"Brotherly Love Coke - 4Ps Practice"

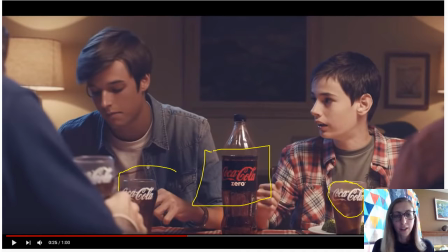The position of everything here, all the Coca-Cola, every single glass, and the 2-liter bottle in the middle is facing the camera. There is nothing obstructing the view of this Coke bottle. It is dead center. We've got ourselves a nice medium shot here.
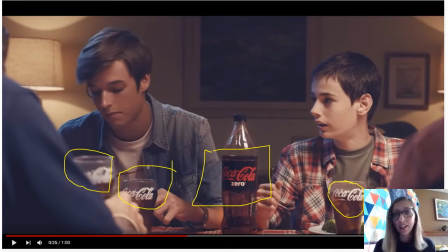The table is right at the brother's waist, so we know that it's a medium shot because we get from head to the waist. And again, red and black plaid shirt. Then it cuts to, I think, a day at school.
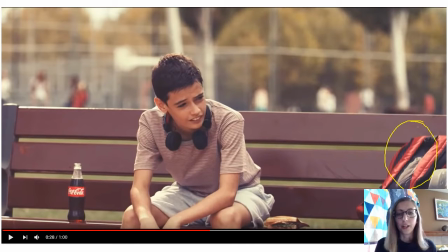We know this because there is a red and black backpack on the bench over here. The boy is eating the sandwich alone on a bench. We don't see him with any friends, but there are kids in the background playing basketball or, sports, soccer in the field.
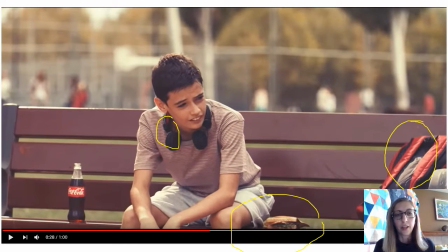Then we see again his red and black headphones and the Coke sitting on the bench next to him. his only friend. And that beautiful logo facing the camera, unobstructed.
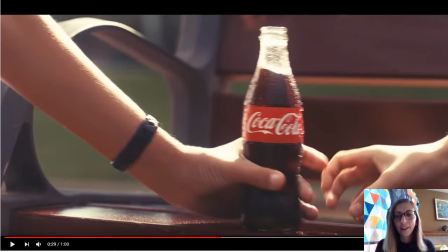All of a sudden, so even here, we get our first close-up shot. You can see that it's a close-up because it zooms right in to the Coke logo. We can see the water vapor on the Coke bottle. And this is the point in the ad where the bullies show up.
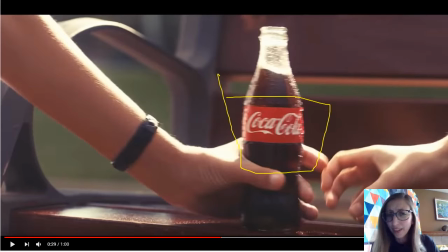So we've got the bully's arm here that's going in to grab the Coke. And notice that when he grabs it, he's not obstructing the Coca-Cola logo here. He's also taking away the boy's only friend, right?
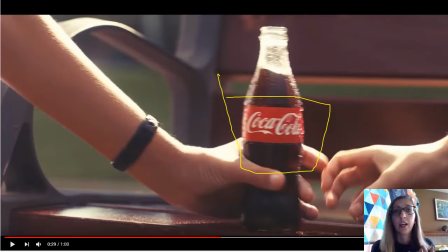He was sitting on the bench, he was lonely, he had his sandwich and his Coke sitting next to him. So this is the only thing that the little brother has. So in this moment when these bullies show up and take it away from him, it's upsetting and sad because we know that he's outnumbered
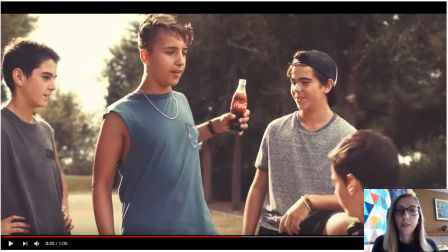and there's no way that he would be able to win or fight them off. The other thing that's going on here is the posture. So if you take a look at how the bullies are behaving with their faces and their body language, you'll notice that these two here on either side are quite high status. We've got this guy with his leg up on the bench.
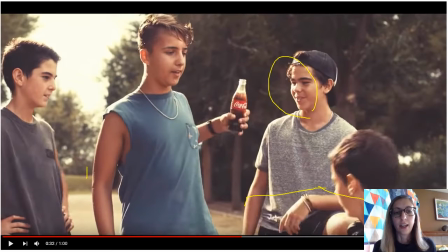He's got a nice smirk on his face. This guy here has his hands on his hips, which is a signal of high status. And then this guy here is the tallest one. And he's also standing up straight and broad shouldered.
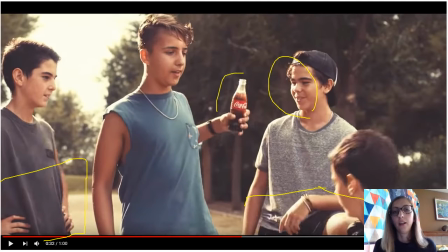So these guys here are all showing that they have confidence, they're in control, they have power. And then that beautiful Coke is facing the camera. So imagine how hard this would be, because you have to be in character, you have to be acting like a bully in high status,
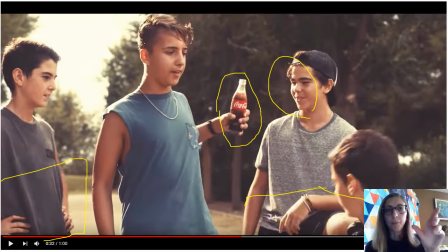but you also have to make sure that you're holding a bottle the whole time without the logo getting twisted or turning away from the camera. I think it's really awkward to hold a bottle that low. I think when I'm usually drinking out of a Coke bottle, I hold it a little bit higher up, but then you're blocking the logo, which is a problem.
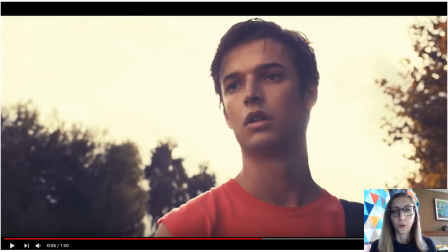Then we have our first low angle shot. This is important. We can tell it's low angle because the person holding the camera is bent a little bit lower and they're tilting the camera up. Here we have the older brother showing up, and now instead of the posture of the bullies showing status,
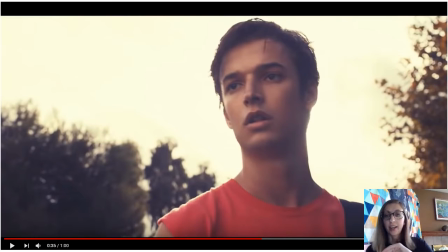the camera angle here is showing status. Low angle shots show power. So by him coming in, he looks like the hero. He looks bigger and taller without us even seeing his full body.
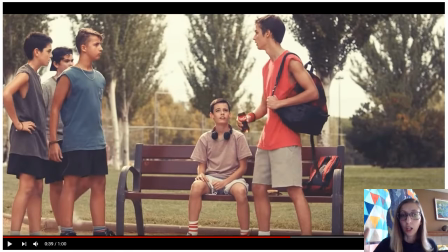Then we can see, again, it cuts to a long shot, right? We can see almost their full feet there. Their shoes are cut off, but it's still a long shot. And we can see that he is taller than them. He has been able to take the Coke away. Again, logo facing.
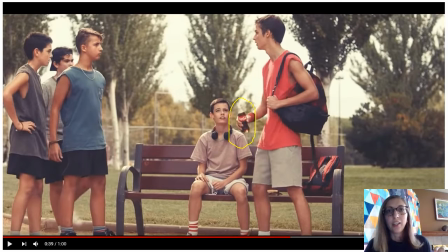And even if you watch that moment, like you play through it, you'll see that it's so awkward for the older brother to grab the Coke from the bully without the logo getting like a finger or anything like that covering up the logo.
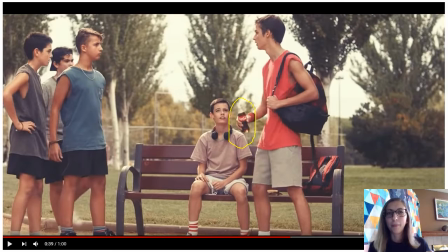So you'll notice that it almost looks a bit awkward and choreographed, that part, because you wouldn't be able to cover it up. They'd have to do a new take and they'd have to do it again and again and again to make sure that the Coke part doesn't get covered. So I look at that now and I think it's so awkward to watch.
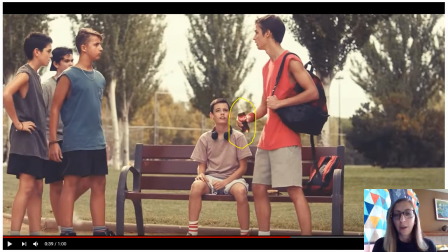But here, now we can see that he is taller, right? He also has the red and black backpack to match his brother. He's got a red shirt on now to match his brother's red and black headphones.
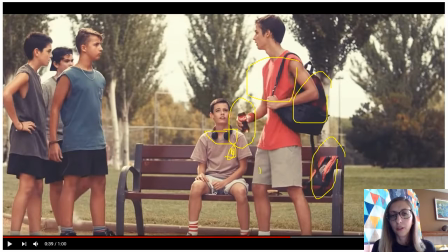Even here, they each have a little bit of like a taupe or cream color, so they look like they match and like they belong. Whereas these guys here all kind of have the same shades of colors, and now they're all standing back. So we can see here that they don't belong. These guys are on the same team, and these guys are on the same team.
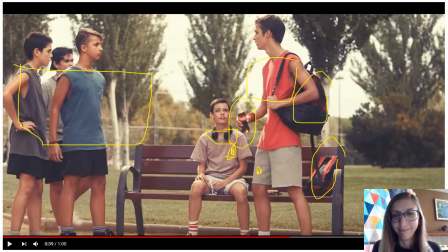Which team is Coke on? Okay, so again, that's all planned.
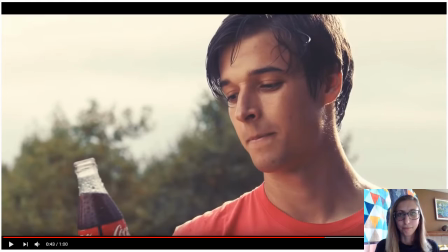All those details are put in there on purpose. We get our second low angle shot. The bullies have ran away. The older brother scared them off. He gets his one moment with the Coke where we think he's going to drink it.
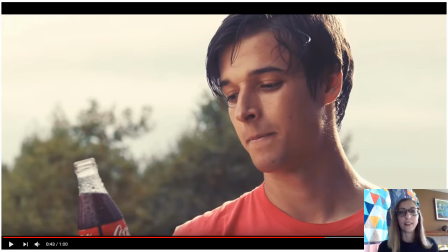That nice low angle shot. He's the hero. He saved the day. He saved his brother. But instead, he looks at his little brother again.
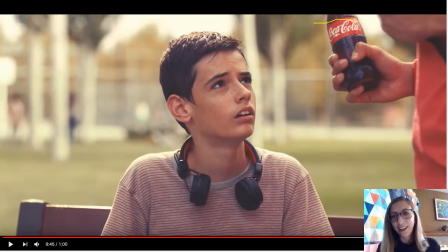It's crazy, right? Look at that. He looks at his little brother who's looking up, thanks, you saved me, but now you're going to take my Coke and drink it. What kind of brother are you?
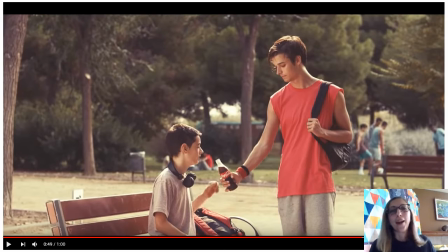But instead, we get this beautiful little turn of events where the older brother gives the little brother the Coke. Again, logo showing. This time we can even see the sweatbands as well, which is interesting, another little detail in there. And this pleasantly surprises us, right?
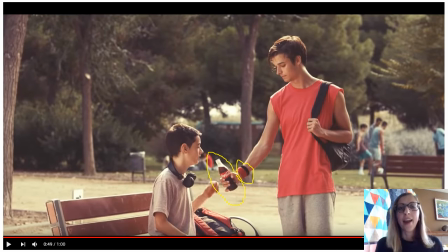This is where the story of the brothers, takes a turn, and we get to see the older brother having that kind of cliche, nobody messes with my little brother except me feeling. A lot of us as older siblings say that, you know, like, oh, I pick on my brother all the time, but you guys can't.
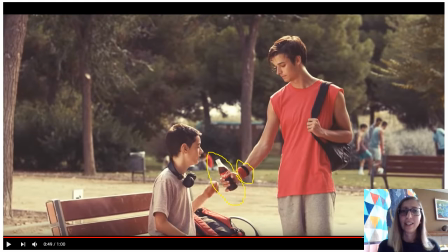Or I'd kill for my brother any day of the week, but I want to kill him all the time. So we get this kind of cliche but adorable sentiment and feeling where the older brother just protected him and then was cute enough to give him the Coca-Cola at the end instead of drinking it himself.
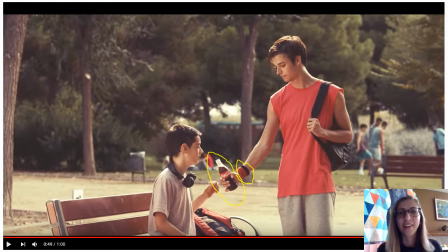So this is our nice turn. It makes us feel happy and warm inside.
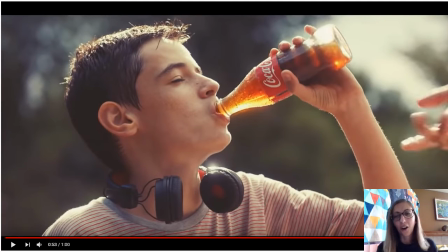We see that iconic Coke shot, right? Every Coke commercial has this at the end with the Coke bottle, that nice summer day, and the person taking a drink. Again, we can even see the water vapor on the Coke, making it look super delicious, cold, and crisp.
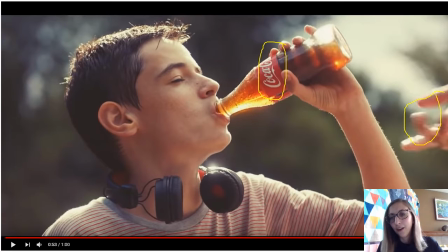But we know that the story is not quite over, because then the older brother just tips it, and we are reminded that he is still the same older brother. So we know that blood is thicker than water. They are family. Family comes first. But that's not going to stop the older brother from picking on the younger brother.
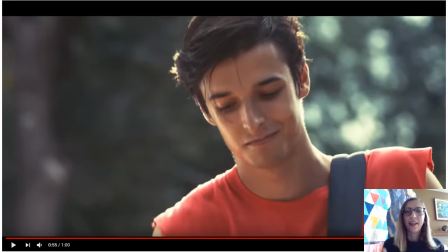So he walks away with a smirk on his face. You know, again, just showing us that he's the same, that was always going to happen. It's not like the brother just felt like defending him from the bullies. That's something that will always happen.
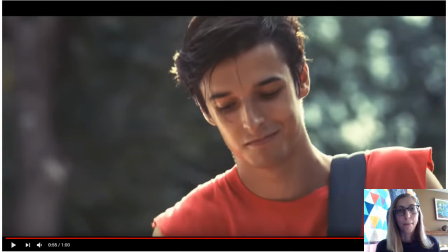Their whole lives, that brother will always be there to protect the younger brother. And then the ad ends with our final shot again.
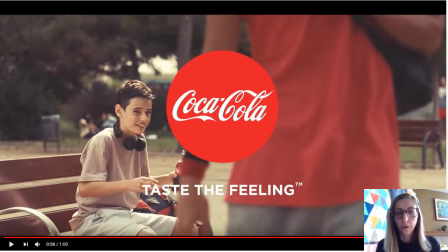This time we have the Coca-Cola logo, but also the slogan, taste the feeling. And then the brother, you know, the little kind of nerdy, goofy brother in the background going, oh man, you know, like, we're going to be brothers forever. And he's like, you know, he's the coolest. And that's how it ends.